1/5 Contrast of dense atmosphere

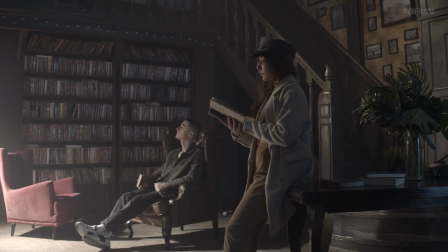4:30 The light will be aimed at the wall to fill in the background space. In fact, this scene can have a number of different lighting setups, but in this instance,
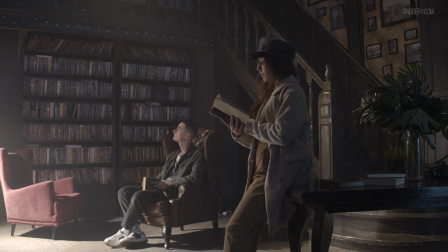4:38 I'm setting the lighting up to ensure I'm achieving light and shadow contrast, as well as the contrast of atmosphere density.
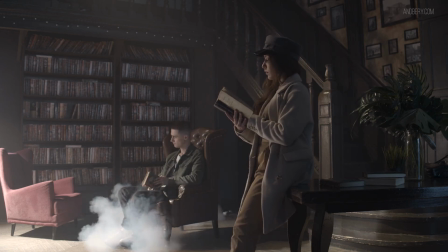4:45 The more parallel the light is, the sharper the shadows are.
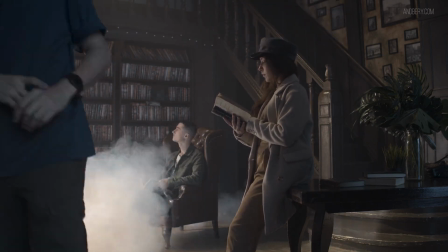4:49 It's best not to put this kind of light in frame, as it will just flood the particles in the air and wash out your image.
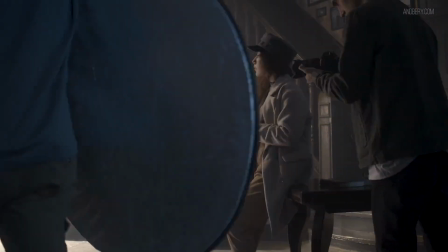4:58 Also, don't put this light with haze behind the camera.
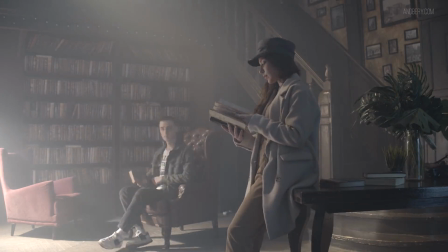5:03 For volumetric light with dense atmosphere, it's best to work with backlight, key light and silhouette techniques.
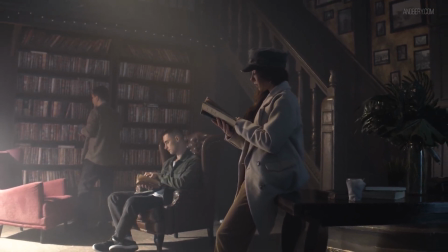5:16 Also, when there is haze, saturation, contrast and details are usually a little bit lower.
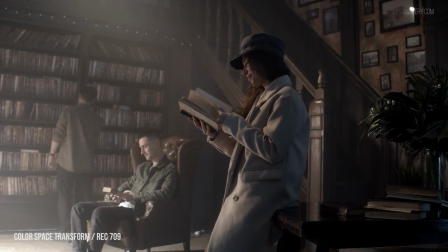5:22 As a result of this, you can also get overexposure in the camera, so I tend to lower the exposure in the camera to cater for this. Remember, you don't always have to haze everywhere within the scene.
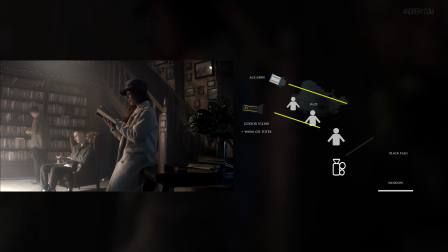5:35 Divide your scene into backgrounds and foregrounds, and add smoke only where you want to get contrast of dense and non-dense atmosphere.
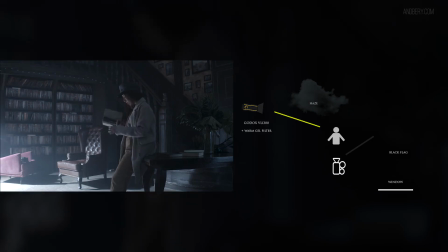5:42 For contrast of dense and non-dense atmosphere, you have to try to blow out the haze from the foreground.
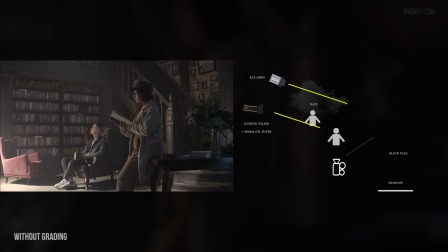5:49 You don't need too many hazes. It is enough to use dense and light glycerin in the air of the background area.
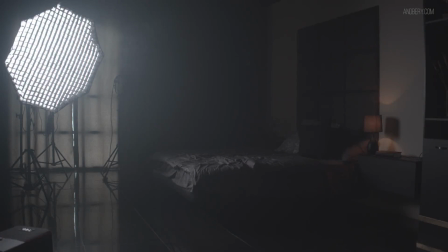5:56 You've probably seen this effect of volumetric light in the movies. So this is made from haze and backlit sources.
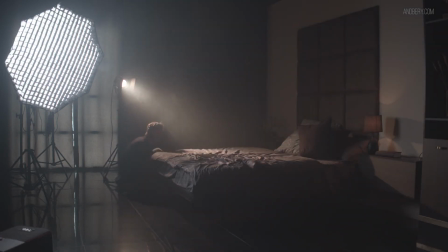6:03 When the place has been filled with haze, you can set the light source that are directed towards the camera, which will give you volumetric light.
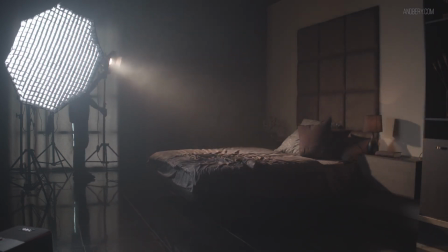6:10 When the location has been filled with haze, you can set your lighting source directed towards the camera, which will give you volumetric light.
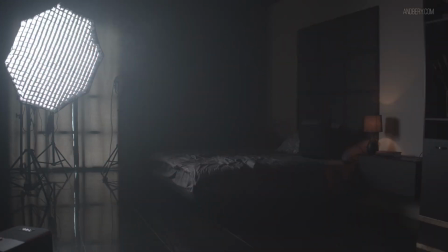6:21 If the light source has diffusion, you will see a more smooth volume of the light.
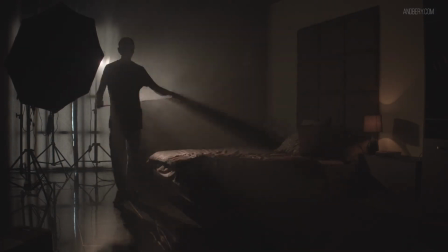6:31 You can also cut this light with flags to get more intense and sharp beams of light.
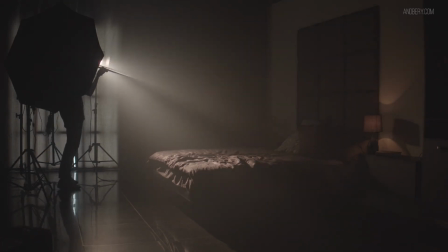When somebody asks me, what smoke machine do you prefer? I always answer that it depends.
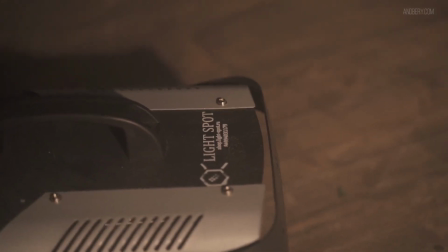6:49 Generally, the more powerful the machine is, the better.
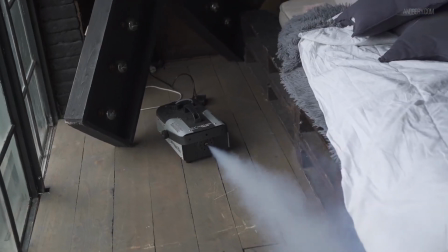6:53 If I use a low power hazer, I can't fill big spaces with haze.
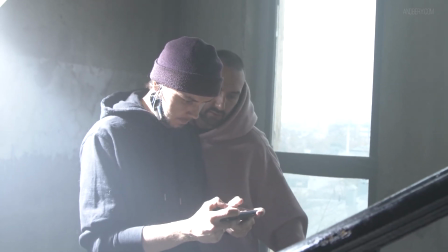6:58 Low power smoke machines also take a very long time to heat up.
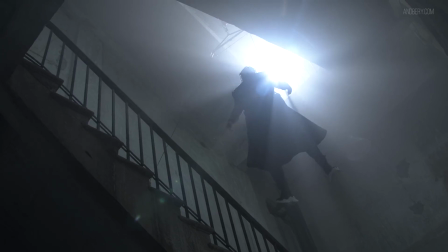7:03 I always recommend to choose a smoke machine or hazer that has a power of no less than 800 watts.
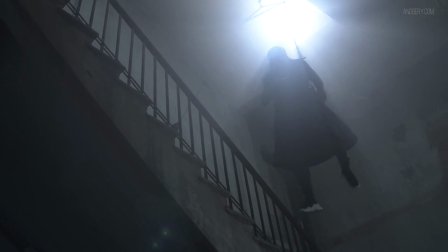7:10 On projects with good budgets, I tend to take haze machines.
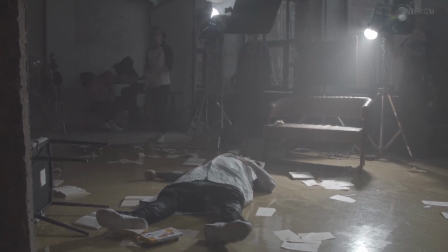7:14 These hazers can generate haze and work all day, filling the space consistently and constantly with very subtle haze.
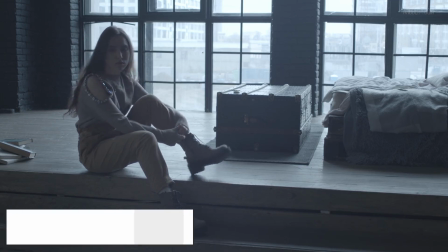7:22 Also, the haze machines are more flexible as they can work with different power levels and haze density.
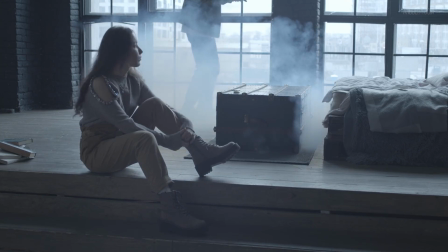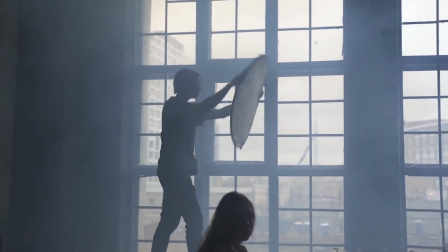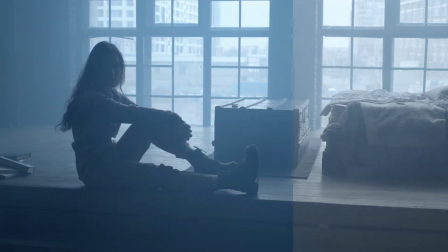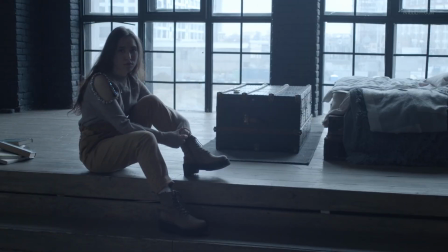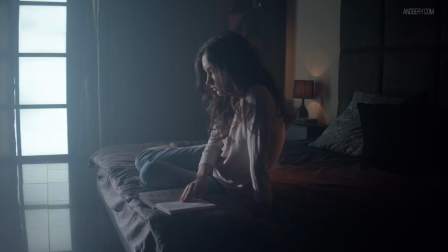7:54 As I said, it is better to light toward the camera. It is generally a bad idea to use fill light with dense atmosphere. Beams and light volume looks better with backlight, silhouette and background light.
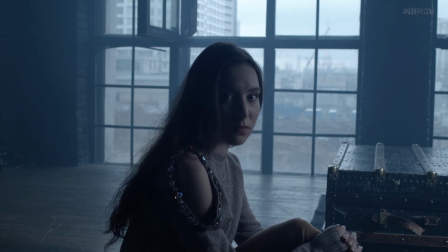8:08 If you direct fill light from behind the camera in dense air, the image will usually look flat.
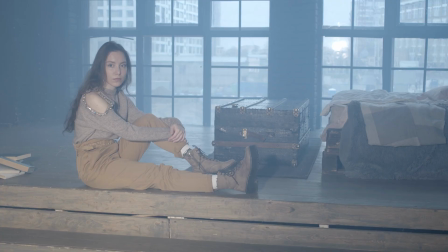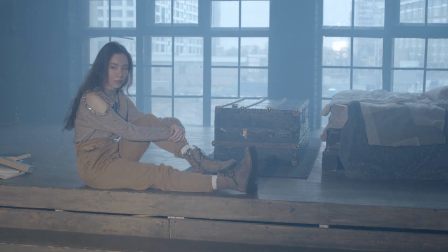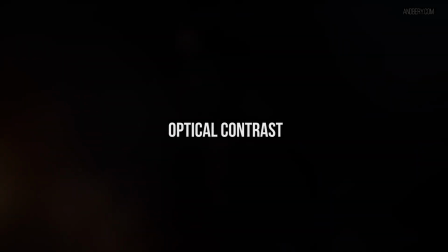8:24 Optical contrast.
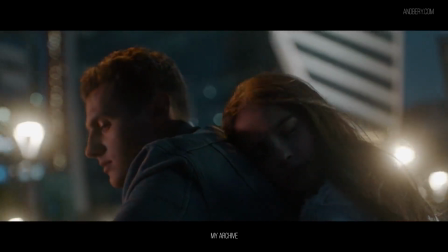8:25 We have arrived at the final kind of contrast, and I will not dwell on it for a long time, since we all know about it and we all use it.
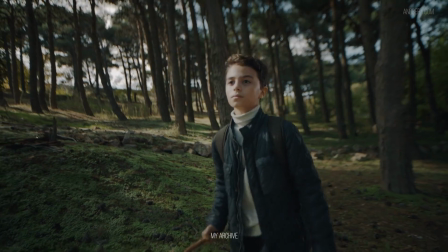8:33 I will say one thing. Opening the aperture does not make your shot attractive.